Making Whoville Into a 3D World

I thought it might be fun to remake a scene from a Christmas movie. So I was looking through some of my movies, and then I remembered one of our favorite movies to watch on Christmas. It's the original Grinch. We just watched it yesterday, and I thought it might be a fun idea to recreate it using 3D, but still keep that overall vibe of a 2D animated film. So I thought, well, 10 days away from Christmas probably is the best time to learn grease pencil. So I did. Oh, and by the way, before we start on this tutorial, I better get into the Christmassy spirit, so that's much better.
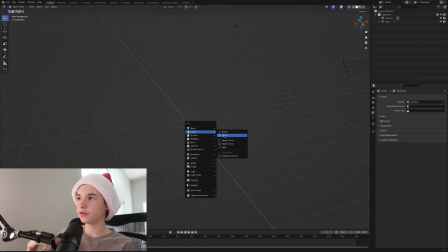[0:34]
Okay, so I started with a tree, and the way I did this was I used a curve, and then I just shaped it to kind of make a curvature shape. Then using a cylinder, which I kind of squashed down and scaled. So I used an array modifier to kind of stack up, and then I used a curve modifier on the
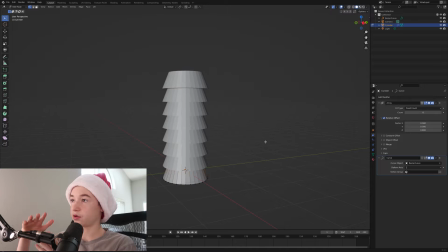[0:51]
Z-axis to kind of create that wonky shape. Next, I applied my array modifier, and I got the main tree-like shape with proportional editing, and that worked really well.
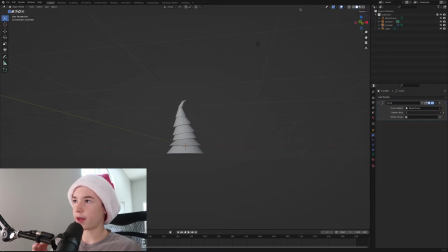[1:03]
The best part about this is I could reshape it later with my curve since it's still following that curve. Next, it was on to making a toon shader, which I'd done a few times but never successfully. So I was following a tutorial, and I found this wonderful channel called Kevin Dram. He has a lot of grease pencil tutorials on his channel, and so I highly recommend him.
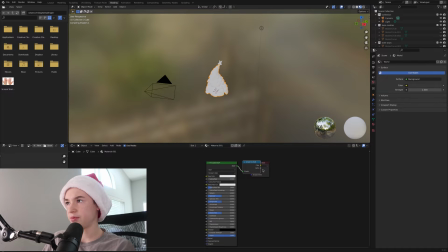[1:22]
Links are in the description. So basically what I took away from this is it's a principled shader mixed with a shader 2 RGB,
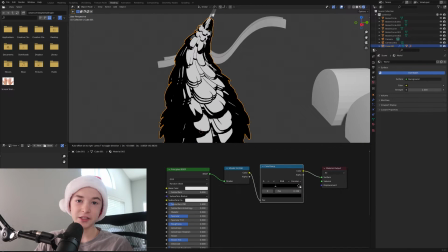[1:31]
and then you've got a color ramp in between set to constant, and then you adjust the values.
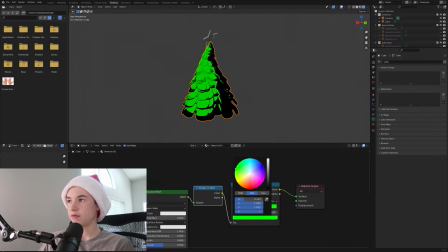[1:36]
I just changed the white value to a lighter green color, and then the darker value to a darker green color, and this gave that really cool cartoony effect.
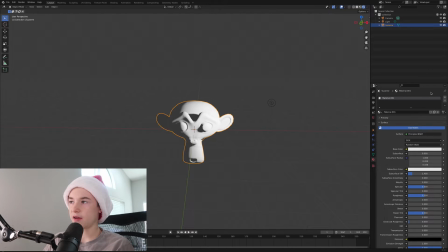[1:46]
Next was the outline. So it's actually really simple. I have a monkey head here, and I already have a material assigned to it. I'm just going to give it another material and make it a toon BSDF. Then I changed the color to black, and I checked off backface color. Then I set my blend mode to alpha clip, and my shadow mode also to alpha clip.
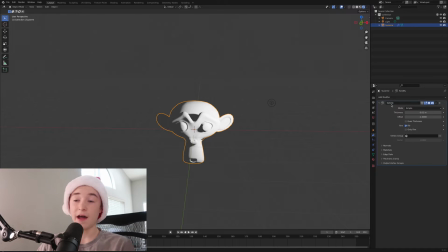[2:06]
Then with my monkey head, I gave it a solidify modifier. I then flipped the normals, then made the material offset 1.
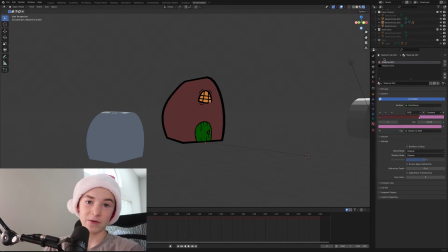[2:12]
So then I created a house, and the houses were actually really simple.
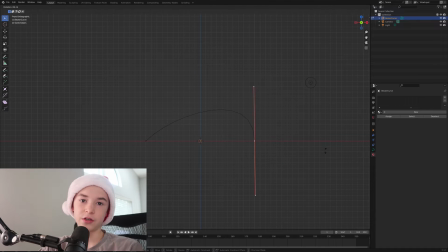[2:16]
I just used a curve, and then I reshaped the curve to kind of match that house look, because Dr. Seuss's houses are very curvy, and so I wanted to capture that. And then I filled it and extruded it out, and that was pretty much it.
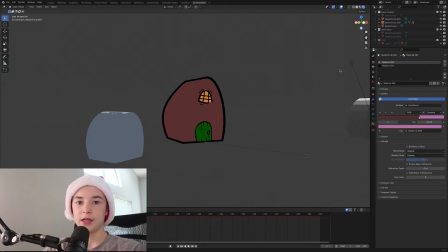[2:31]
And then I used grease pencil to draw on the surface of it and just add in those details like the windows and the door.
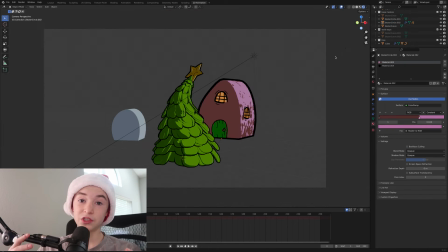[2:37]
I then just kind of aligned my scene to the camera's view, and doing it with Eevee was really easy and simple because it was a real-time renderer,
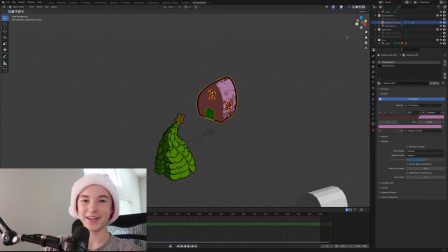[2:45]
and I was having a lot of fun messing around with it. Then I made like these weird pathway things.
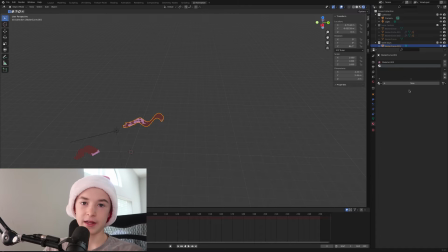[2:52]
I just used curves, same kind of thing, and applied a toon shader to it, and then just kind of filled it in my scene.
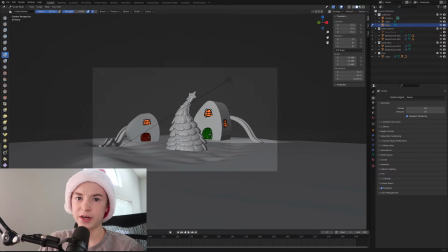[3:01]
With the snowy floor, I just subdivided it a bunch and sculpted it into place around my houses.
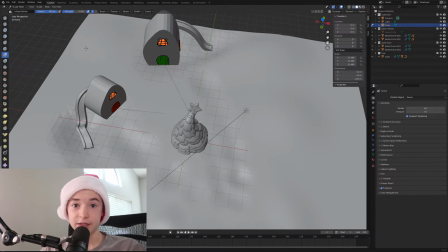[3:08]
But for the snow on the top of the house, there was kind of a bit of a different story. I wanted the snow to be clumpy like Dr. Seuss's snow,
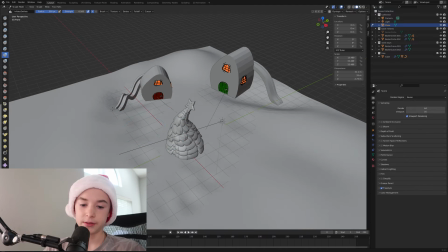[3:15]
and I couldn't really figure out a way to do that with regular meshes. I could sculpt it, but that would be pretty time consuming.
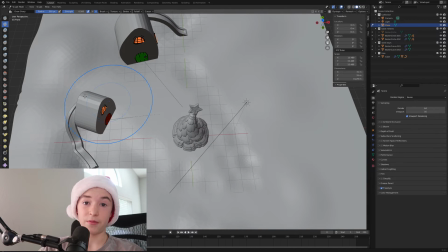[3:22]
So I figured out a solution. I could use Blender's Meta Ball, which is really helpful because the balls kind of clump together,
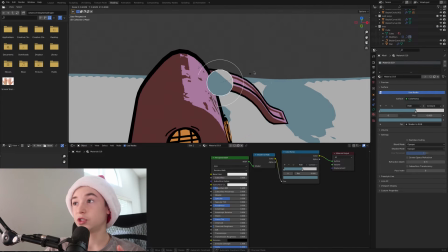[3:29]
and I can then apply a toon shader to it and give it a little bit of outline.
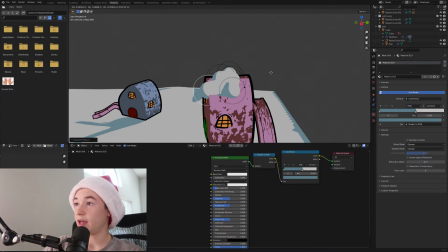[3:33]
So you can see me here just duplicating and scaling these meta balls, and they just clump together like snow.
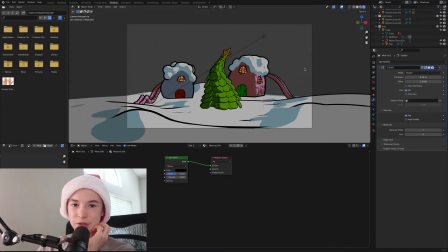[3:40]
It's amazing. Once I had the floor laid down, I noticed that having 2 houses wasn't gonna kind of fill up the scene.
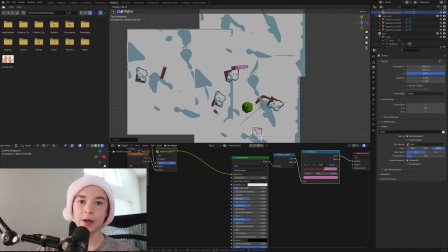[3:48]
So then I added in a couple houses nearer and farther to the camera to give the appearance as if there's more people living here.
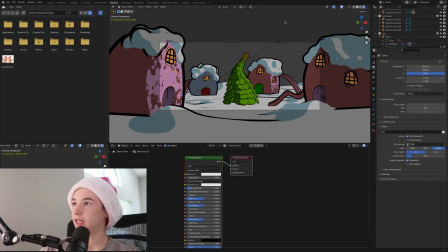[3:55]
And then after positioning a lot of the houses in my scene, I noticed that some Christmassy part was missing, and I noticed this was because I didn't have a wreath.